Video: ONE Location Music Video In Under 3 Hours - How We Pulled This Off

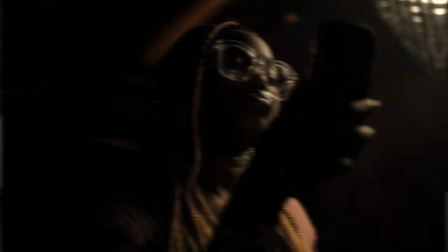(0:00)
5 performance scenes and 13 V-roll scenes all shot in the same corner of a room.
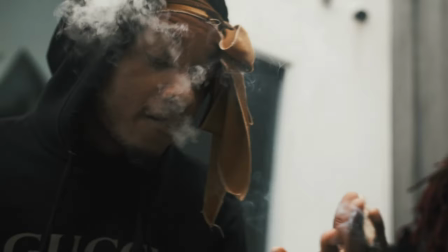(0:05)
I've shot well over 100 music videos over the years and I would be lying if I told you that this wasn't a low budget shoot
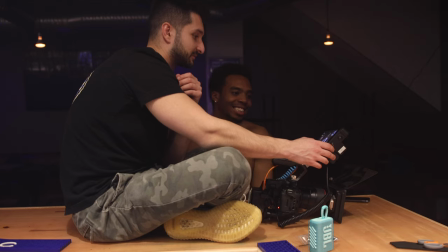(0:11)
but that's okay because I was actually testing out my new Canon R5C in low light for this particular music video.
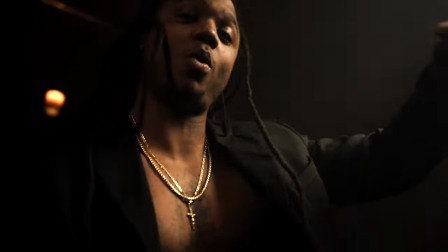(0:18)
Now I knew that I would have to rely on a handful of performance scene compositions and lighting techniques to pull this off. We only had 3 hours to pull off this music video and if you want to learn how I properly execute music videos from start to finish then click
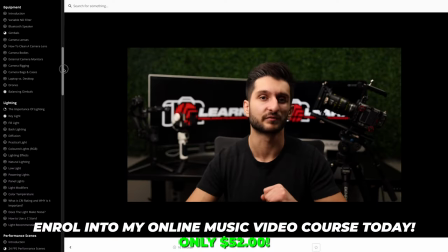(0:31)
the first link in the description down below which you will be able to enroll into my online music video course with over 150 music video
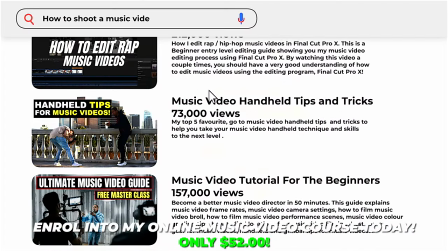(0:38)
lessons. I literally spent over 800 hours creating this course and price it at such an affordable rate because I want
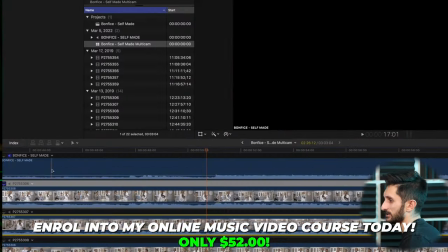(0:44)
to give up-and-coming videographers access to high quality learning tools to further excel their music video skills.
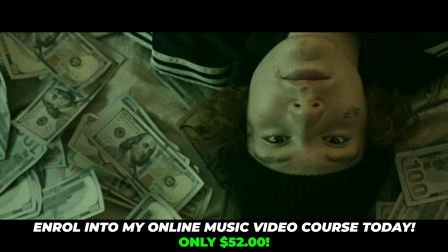(0:51)
I truly believe that this is the most in-depth, affordable, and relatable online music video course on the internet. Hands down. Let's cover the most frequently asked questions I get in every single one of my music video tutorials.
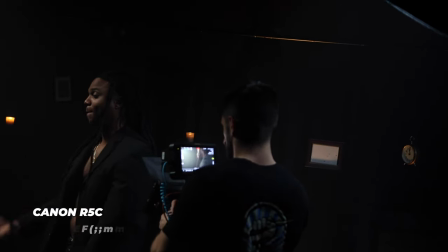(1:02)
So the camera used for this shoot was the Canon R5C with a Canon EF 35mm f1.4 lens.
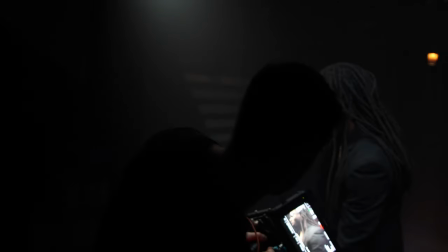(1:09)
I used this lens for the entirety of this music video shoot. I had the Canon R5C rigged out with a cage, top handle, and Atomo Shogun 7 external monitor.
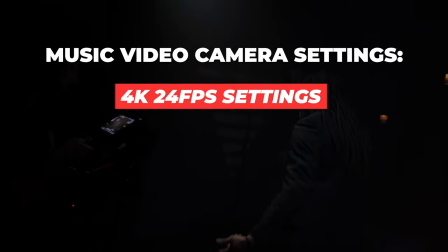(1:17)
In terms of camera settings, any time that I filmed in 4K 24fps, I filmed at f1.8 and 1 over 50 shutter speed.
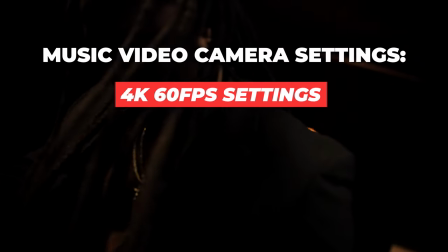(1:25)
For any B-roll shots where I had the intent of slow motioning the clips,
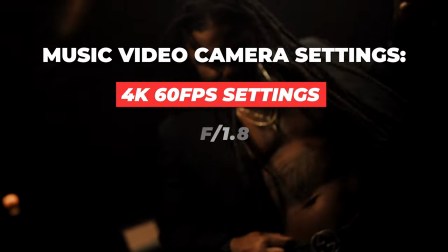(1:29)
I filmed in 4K 60fps, f1.8 and 1 over 125 shutter speed.
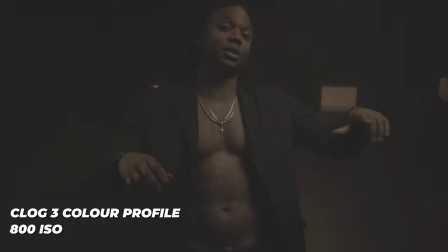(1:35)
Because I was filming in C-Log for every single shot,
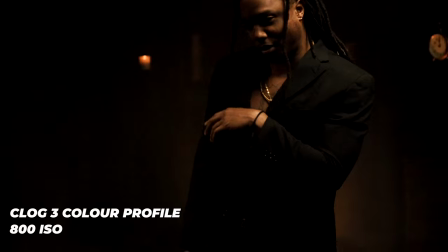(1:37)
I made sure to leave my ISO at 800 for every single scene as that is the recommended native ISO for Canon C-Log 3. Now whether you film on Sony, Lumix, Fuji, Nikon, look up your base native ISO settings for log shooting and you'll be able to find it pretty easily when you search online.
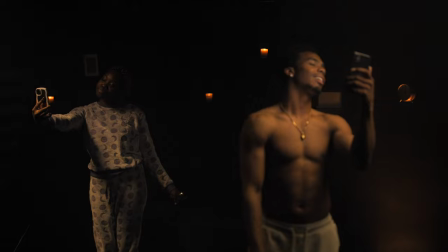(1:54)
Our first scenes you see here are two extras on their phones facetiming each other. We then swapped the extras positions, reshot b-roll scenes and literally just repeated the same process but with extras changing into two more different fits as you can see here.
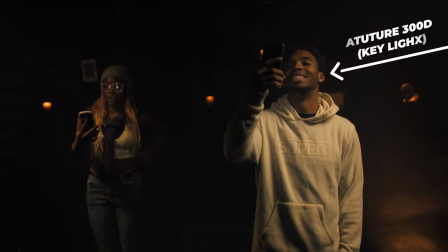(2:09)
Now lighting breakdown here was very simple. I have an aperture 300d as a key light on the right side of the frame to put a spotlight on the subject closest to the camera, as well as an Amaran P60C panel light spilling a warm 3500 Kelvin light source into the entirety of the scene as we wanted to go with a
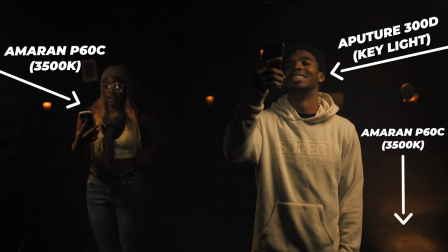(2:26)
warm color palette for this video. I also placed the second Amaran P60C panel set to 3500 Kelvin as well on the ground to the right of the frame pointing up at the ceiling to hit the hanging props with a warm tone and just add a little bit of depth to the background.
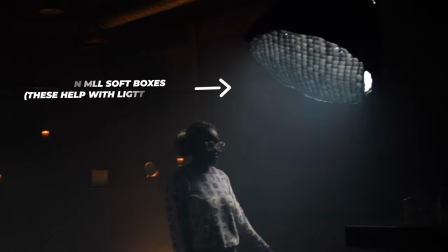(2:40)
On the 300D and both P60C panels, I place grids on the softboxes to make the light more directional and have less spill onto the background. If you don't place grids on your softboxes, the light would literally just spill onto the background, which would show the back wall. Sometimes you would want this for a specific shot. You want the light to spill all over the place. For these shots, because it was dark moody, we didn't want to see the background.
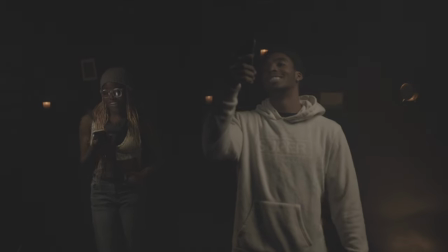(3:03)
I literally just place grids on every single one of the lights. And what this ultimately helps us do is crush the shadows in post and only have the subjects lit up in frame.
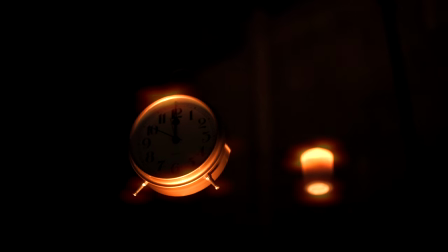(3:12)
In the background, we hung various props with fishing line to give the illusion of certain props hanging in the background that were significant to the song itself. At the end of each B-roll shot of the subjects standing still on their phones,
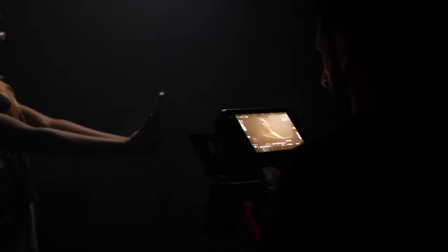(3:23)
I hopped off of this countertop where I was capturing a static shot and captured B-roll of each subject with more motion underneath the Aputure 300D key light.
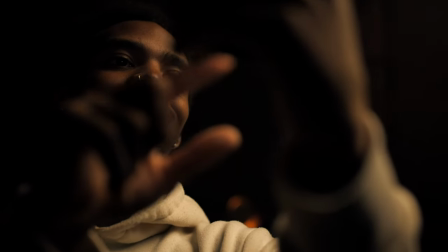(3:32)
I made sure to film the majority of the footage on the shadowed side of their faces to make the footage look a lot more cinematic or dramatic.
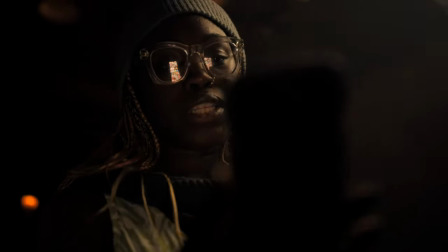(3:40)
A good rule of thumb is to try your best to film on the shadowed side of people's faces as your footage will just look better.
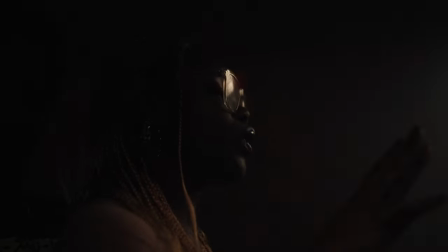(3:46)
Lastly we had one more b-roll shot of the two extras dancing with each other under the key light. So I still don't have a lot of reps on this Canon R5C and I'm totally getting used to the menu system so my dumbass accidentally filmed these shots in 4k 24fps instead of 60fps and I had every intention to film these shots in slow motion.